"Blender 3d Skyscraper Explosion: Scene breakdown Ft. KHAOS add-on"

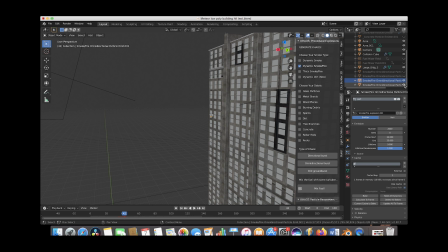So for our third and fourth omnidirectional burst operators here we wanted to create two extremely dense particle systems blasting out for a gasoline style effect in very specific areas of the scene so as you can see if we scroll through our timeline here
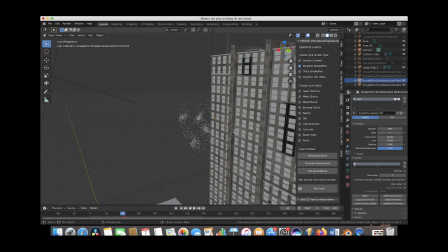we can see the concentration of the particles is a
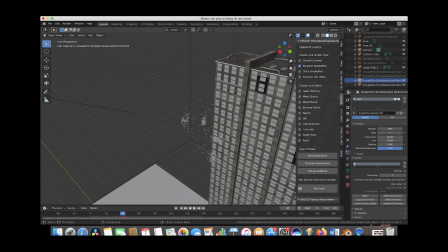lot less uniform than our initial blast which was just a lot of particles very uniformly stacked on top of each other so for these two essentially we have
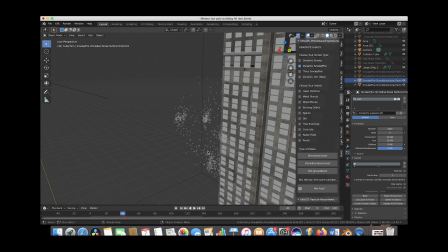these very dense particles being blasted out in very specific areas of our scene here and they also have a longer lifetime as well as you can see here we have these particles with a lifetime of nine which is a little bit longer than our initial operator here creating our initial gasoline explosion
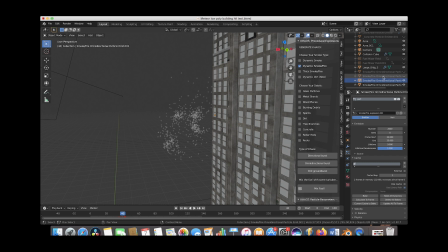but not quite as long as our tracer particles creating that debris field we also have quite a bit of particles in each of these operators here we have two thousand on each so essentially what this is doing here is it's just creating
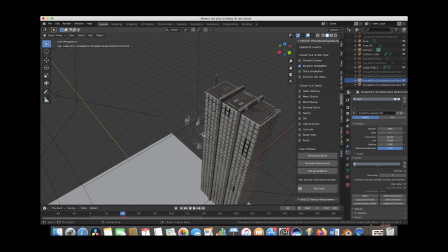very dense portions of fuel that are blasting out in very specific areas. So if we just go to the beginning here, you can see, and we'll just play through it, you can see the density of the particles being blasted out here to create those very fiery portions of flames being blasted out in those two specific areas.
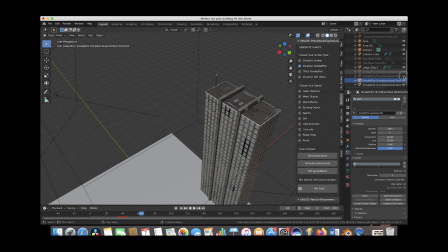And if we actually go ahead and reselect our smoke domain here, and then go back, we'll go back to frame around frame 40, and then we go to our domain tab here and we just reselect our view option.
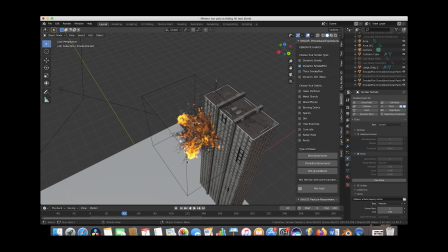We can actually see how the concentration of fire and flames are much higher where these two omnidirectional bursts are blasting out their fuel. So as you can see right here is one of those omnidirectional bursts and then right here we have the second one which are creating this
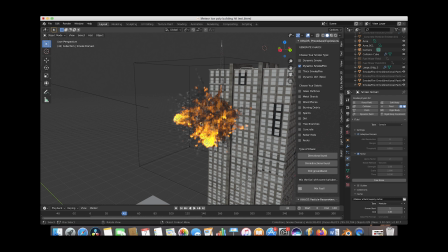very high concentration of fuel that's burning off in our explosion here and I think that gives it a pretty unique look. All right, so finally in our scene here, of course, we topped off our explosion with some debris. So let's go ahead and once again select our smoke domain here, and we'll just deselect our view option.
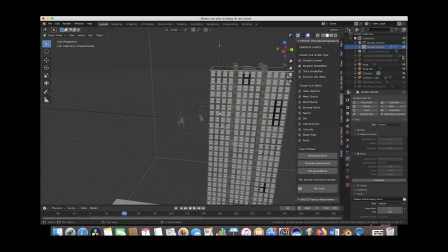And then we'll go down here. We'll go over here to our concrete particles and just reselect our emitters here. And essentially to add these concrete particles to our scene here, we used the concrete checkbox with an omnidirectional burst operator and added two separate particle systems to our scene.
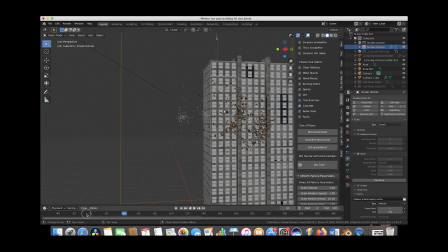One of them is blasting out on the right side here. As you can see, if we scroll through it, when our explosion happens, it goes around frame 30.
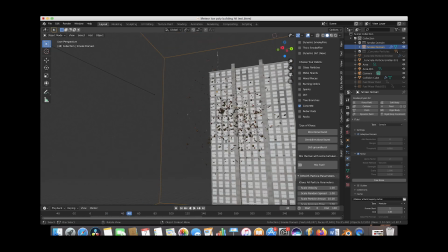It's just throwing out some debris kind of toward the camera here past our explosion.
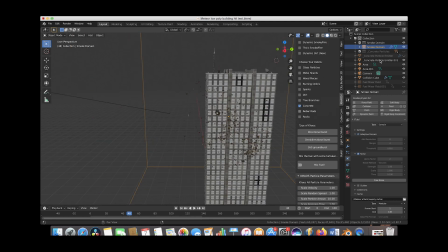I think we have, if we select our particle system here and we go to our particle tab, we can see we have around 2,000 concrete particles being blasted out here. And then if we go to that second one and select it, As you can see,
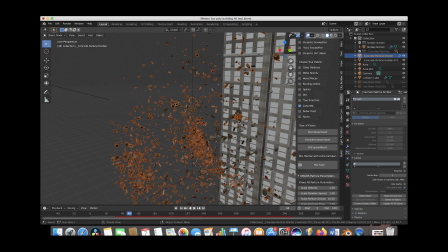we've blasted out in this particle system 3,000 concrete particles just past our explosion and in a different direction here. We also experimented with the scale of these concrete debris operators as well just to get the debris going in different directions however we'd like.
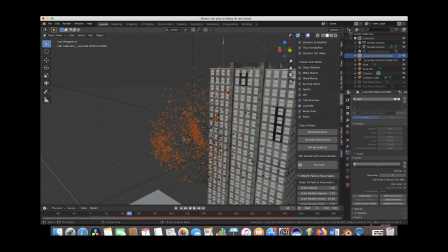But this is kind of the general idea behind adding those debris fields. And we didn't add any other debris fields in this specific example. We definitely could have.